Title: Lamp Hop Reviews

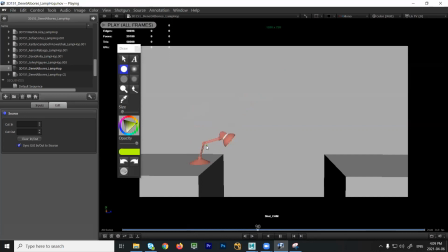(45:26)
Yeah, some of the movements of the head feel a little bit linear, like a straight line, A to B. So right in here, that's not too bad. That's an arc. The launch, definitely the launch. You could lock down the base so it doesn't slide across.
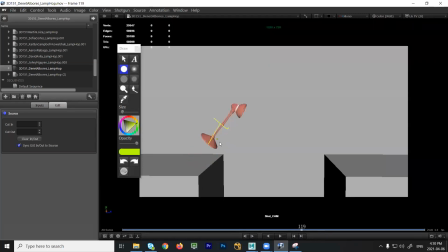(45:40)
I think you could have a pose like this, get rid of that one, get rid of that one, get rid of that one, and then build a pose like this. So you get up to the high point, right? Big spacing after you leave the ground.
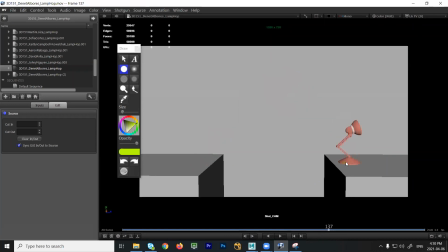(45:53)
And the same thing here, you're floating to the ground, there's a little bit of sliding, got to lock that down, but at least you have the base landing first and then the head. So I think you need more time for the head to follow through. Don't let the base lead quite yet. For the second jump, what you should do is keep this locked until the neck and the head pull straight.
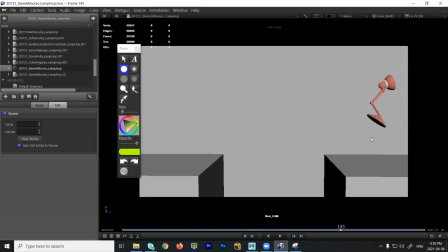(46:12)
So they still need time to go down and then lead up. And that'll make it feel like this is moving the base, right? So we want that to lead and that to follow. Okay. Yeah. And when you jump, again, there's a little bit of a slowdown, right?
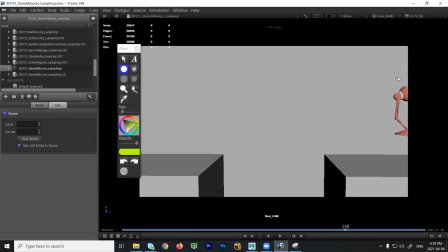(46:29)
You can see the head. Look at how far it moves this way, and then the next frame. So it feels like it hits kind of a corner, kind of goes here, and then just goes that way. So all that forward momentum just dies. All right. And of course, if you don't need these extra frames, you can kill the export right here.
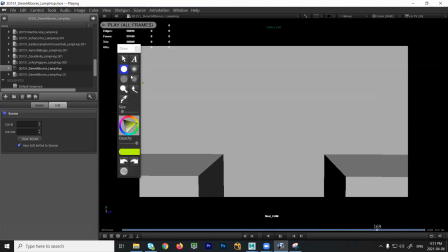(46:45)
So you could get rid of all these extra frames here. Okay. Oh, you have a second one. Was I looking at the right one, Danette? I don't even remember. Let's see. Yep, similar notes. Yep.
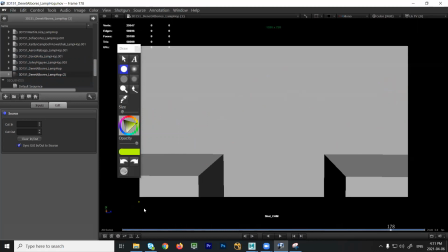(47:01)
Okay. Now I submitted my, that in the beginning I told you that.
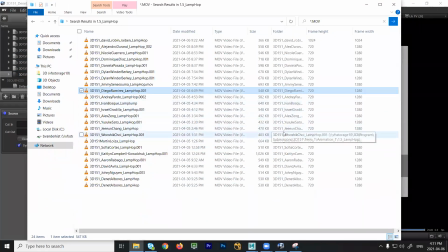(47:08)
Yes. Okay. There we go. So I correct mine too. Sorry. I'm getting the right set 5. Right. Is Yep. it okay if I leave because I have a TA?
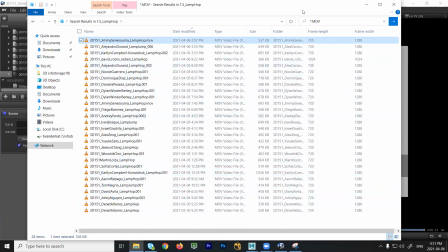(47:25)
Yep, absolutely. Yeah, if you gotta go, you gotta go. No worries. The recording will be here. It's Tom.
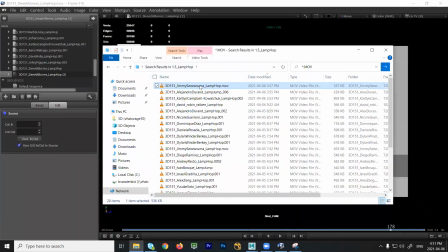(47:30)
Thank you. Okay, so I see Jimmy, you just submitted one. And Alejandro. Yep. Okay, is this everybody? Caitlin? And Tom.
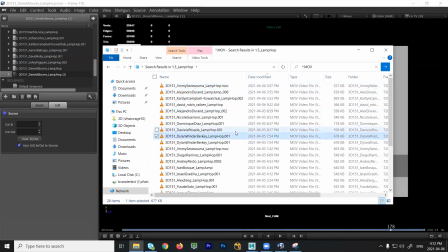(47:46)
Oh, where's yours, Tom? I don't see it. It's, I don't know, maybe his name.
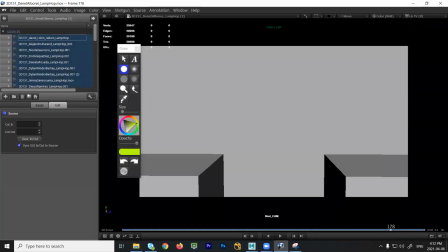(47:55)
Sorting by time, so hopefully it would be there. Did you make sure it was an MOV? Yeah.
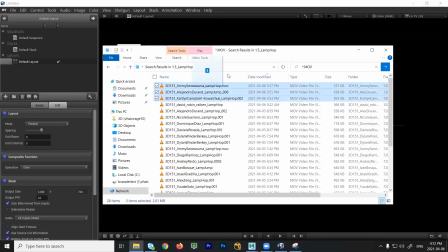(48:03)
I mean, I saw it is under. It's not at the beginning of the list.
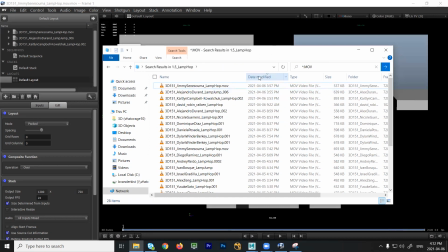(48:09)
Okay, yeah, because I'm sorting by time, so if it got. Yeah, because I finished it before, but I just submitted right now. Okay, gotcha. There. Yeah, it's Tom. Yeah. Okay, all right.
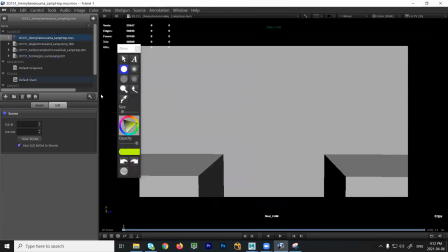Okay, so that's a bit better. That's a bit abrupt and jerky, the way the head kind of comes to a rest. You definitely have time here for that last little movement. And if you look, you can see the head and the base, they hit their low point the same frame.
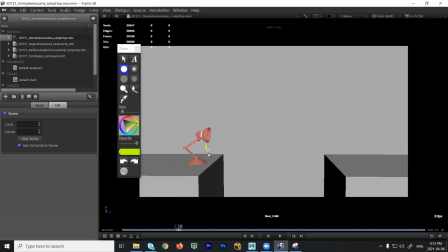(48:43)
So you could have the head continue to drop for a couple frames and then settle back up just to slow it down. So have a bit more time for the head to settle. It feels very abrupt and very sharp. Yeah, the jump feels a little bit evenly spaced. So again, you could get bigger spacing.
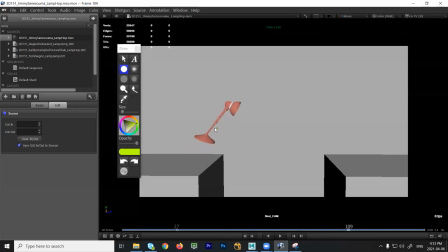(49:00)
This should be a much bigger distance from here to here. You could really push that up, big distance, and really get the character up closer to the high point. Same thing on the way down, very linear. And even here, right, just watch the arcs and spacing. You have this huge pop from here to here. So you need more frames for the head to follow through and reach that point and lead.
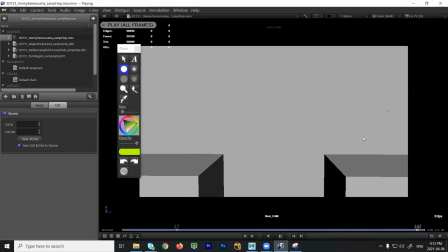(49:21)
Okay?
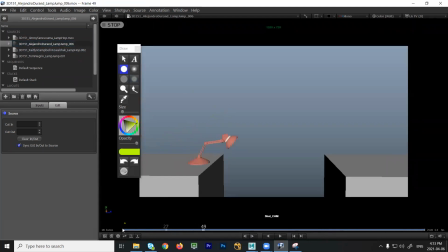(49:25)
Alejandro. Okay, that's better. So it doesn't stop dead. This part at the beginning, right here, we have a couple frames here where this is very similar.